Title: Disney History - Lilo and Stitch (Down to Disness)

Hello and welcome to another episode of Down to Disney, a monthly series where I pick a Disney animated movie, talk about its history and its impact on pop culture. This month's movie is Lilo & Stitch, released in 2002. A running theme with Down to Disney is that I found that a lot of Disney movies that are my favorite or kind of the most beloved throughout Disney history were flops when they were released. Now, Lilo & Stitch was not a box office flop, but a lot of the movies that came out in the early 2000s were.
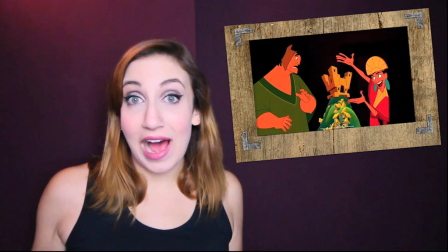0:24 Treasure Planet, Emperor's New Groove, they both failed at the box office, which is why when Lilo & Stitch was made, they wanted to make it in the cheapest way possible. It's fitting that Lilo and Stitch is coming after my Dumbo episode, check it out if you haven't already, because Dumbo is in the same position that Lilo and Stitch was in in 2002. Dumbo came after two very expensive films and needed to be made cheaply for that reason. Lilo and Stitch came after two box office flops and needed to be made cheaply in order to keep the studio making things but not losing them money.
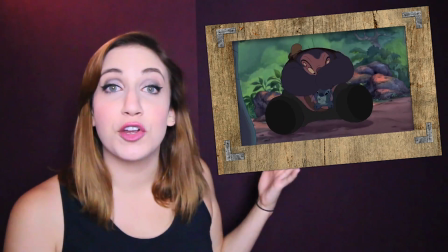0:55 The animators reverted back to the technique used in Dumbo, which is watercolor backgrounds, in order to make Lilo & Stitch an inexpensive movie.
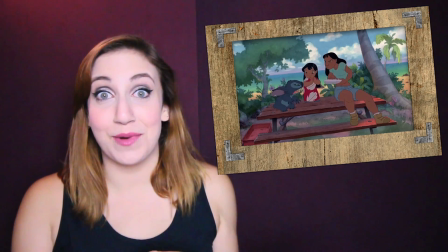1:04 It was the first Disney movie to use watercolor backgrounds since Dumbo. But it wasn't just the backgrounds that differentiated Lilo & Stitch from previous Disney films.
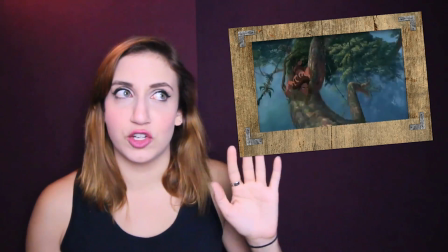1:12 Movies like Tarzan and Treasure Planet used the deep canvas effect to create deep, rich environments.
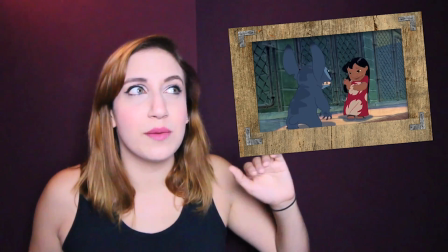1:18 Whereas Lilo & Stitch used minimal shading on the characters, and only about five shots in the whole movie used a multi-plane camera effect.
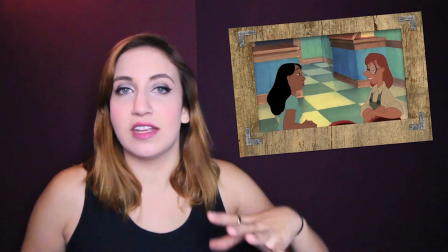1:25 Everything was very simple, old-fashioned, and warm and homey. Do you ever feel that way when you watch it?
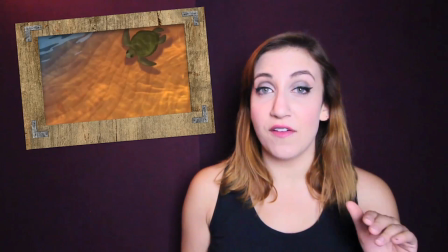1:30 I definitely do. My personal favorite thing about Lilo and Stitch is the obvious conscious effort Disney made to be true to Hawaiian culture.
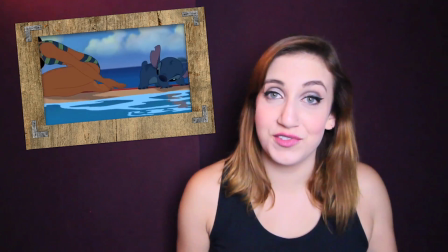1:37 From the names, locations, and even the songs used in the movie, everything feels authentically Hawaiian.
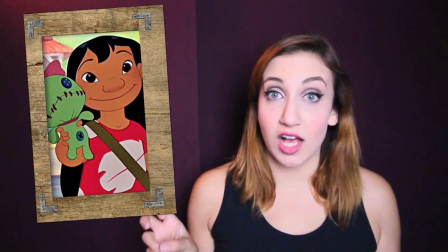1:43 The name Lilo means generous one, but also can be interpreted to mean lost. Making the song Heimele no Lilo mean lullaby of the lost.
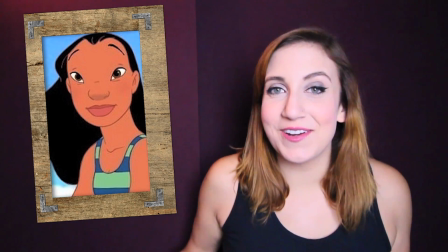1:51 Nani, Lilo's sister, her name means beautiful.
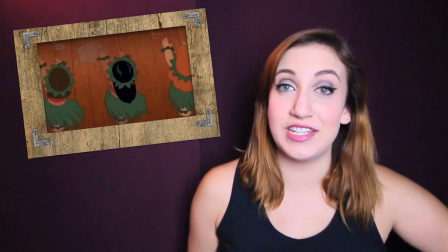1:54 Disney also took their animation team to a famous hula school in Hawaii to capture Hawaiian dance to model the intro scenes off of.
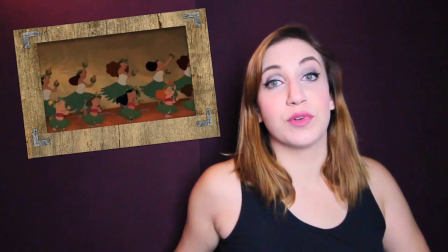2:02 When Lilo is doing her hula in the beginning, that is all directly modeled off of sequences that they saw at the hula school.
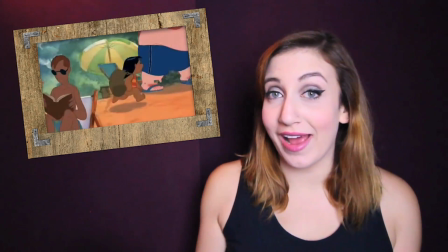2:08 Almost all of the landscapes shown in this movie are recognizable parts of Hawaii. This is especially noticeable during the beginning when Lilo is on her bike riding through town. Also famous Disney musician Alan Silvestri collaborated with Mark Ho'omalu on the score. So it was directly influenced by a Hawaiian composer. Also, while we're talking about the score, half of the soundtrack for Lilo & Stitch are just Elvis songs, which is extremely special in that it taught a new generation about Elvis. I probably wouldn't know so many Elvis songs if it weren't for this movie. I was obsessed without soundtrack. Now I know a lot about Elvis.
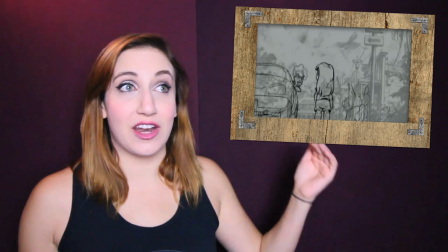2:43 There's a very famous deleted scene from Lilo & Stitch that also plays into the authenticity of Hawaiian culture.
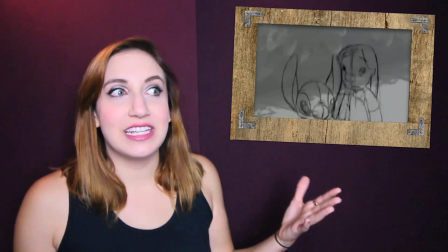2:48 I truly wish it was kept in the film. It's a scene that features Lilo essentially making commentary about tourists.
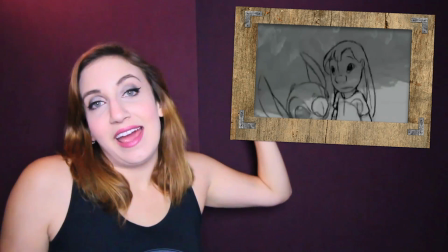2:54 They play a prank on the tourists on the beach where they play a tsunami alarm and just make jokes about how tourists don't actually know anything about Hawaii. It's also pretty crazy to think about how much research and effort they did into making this movie really Hawaiian because originally it was supposed to be set in Kansas. What's super cool about Lilo & Stitch is that it has a way more involved history than I ever knew. Chris Sanders, one of the directors of the film, actually created the idea of Stitch in 1985.
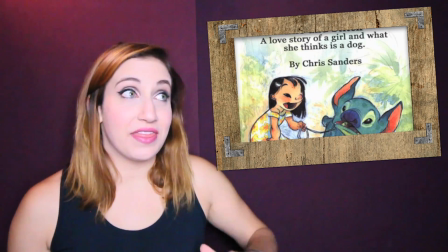3:22 He created the character for a failed children's book pitch, but then eventually got to make it into a movie. Chris Sanders also provided the famous voice for Stitch.
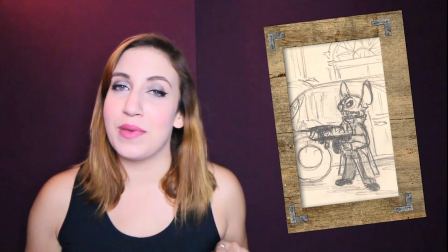3:32 Originally in the film, Stitch was going to be an intergalactic gangster, with Jumba being a member of his gang who was left behind during a heist and then was going after him as revenge.
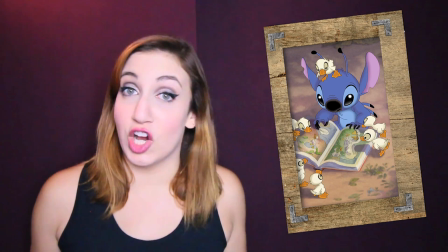3:41 The filmmakers found that Stitch was more sympathetic to viewers when he was thought of as younger, So they scrapped that idea and made him an experiment and Jumba, his creator. Can you imagine Stitch as a mob boss? It's like, where's my money, Lilo? Where's my money? I'm thankful in another way that this movie was set in Hawaii because it inspired a lot of different aspects of the film that I think are really detailed touches.
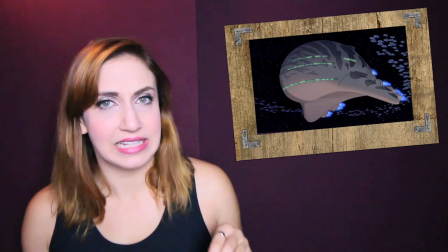4:01 For example, all of the spaceships and a lot of the aliens are based off of marine animals.
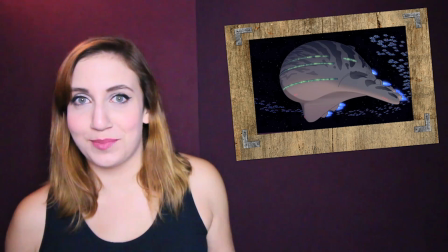4:07 You notice, like, all these ships look like huge whales?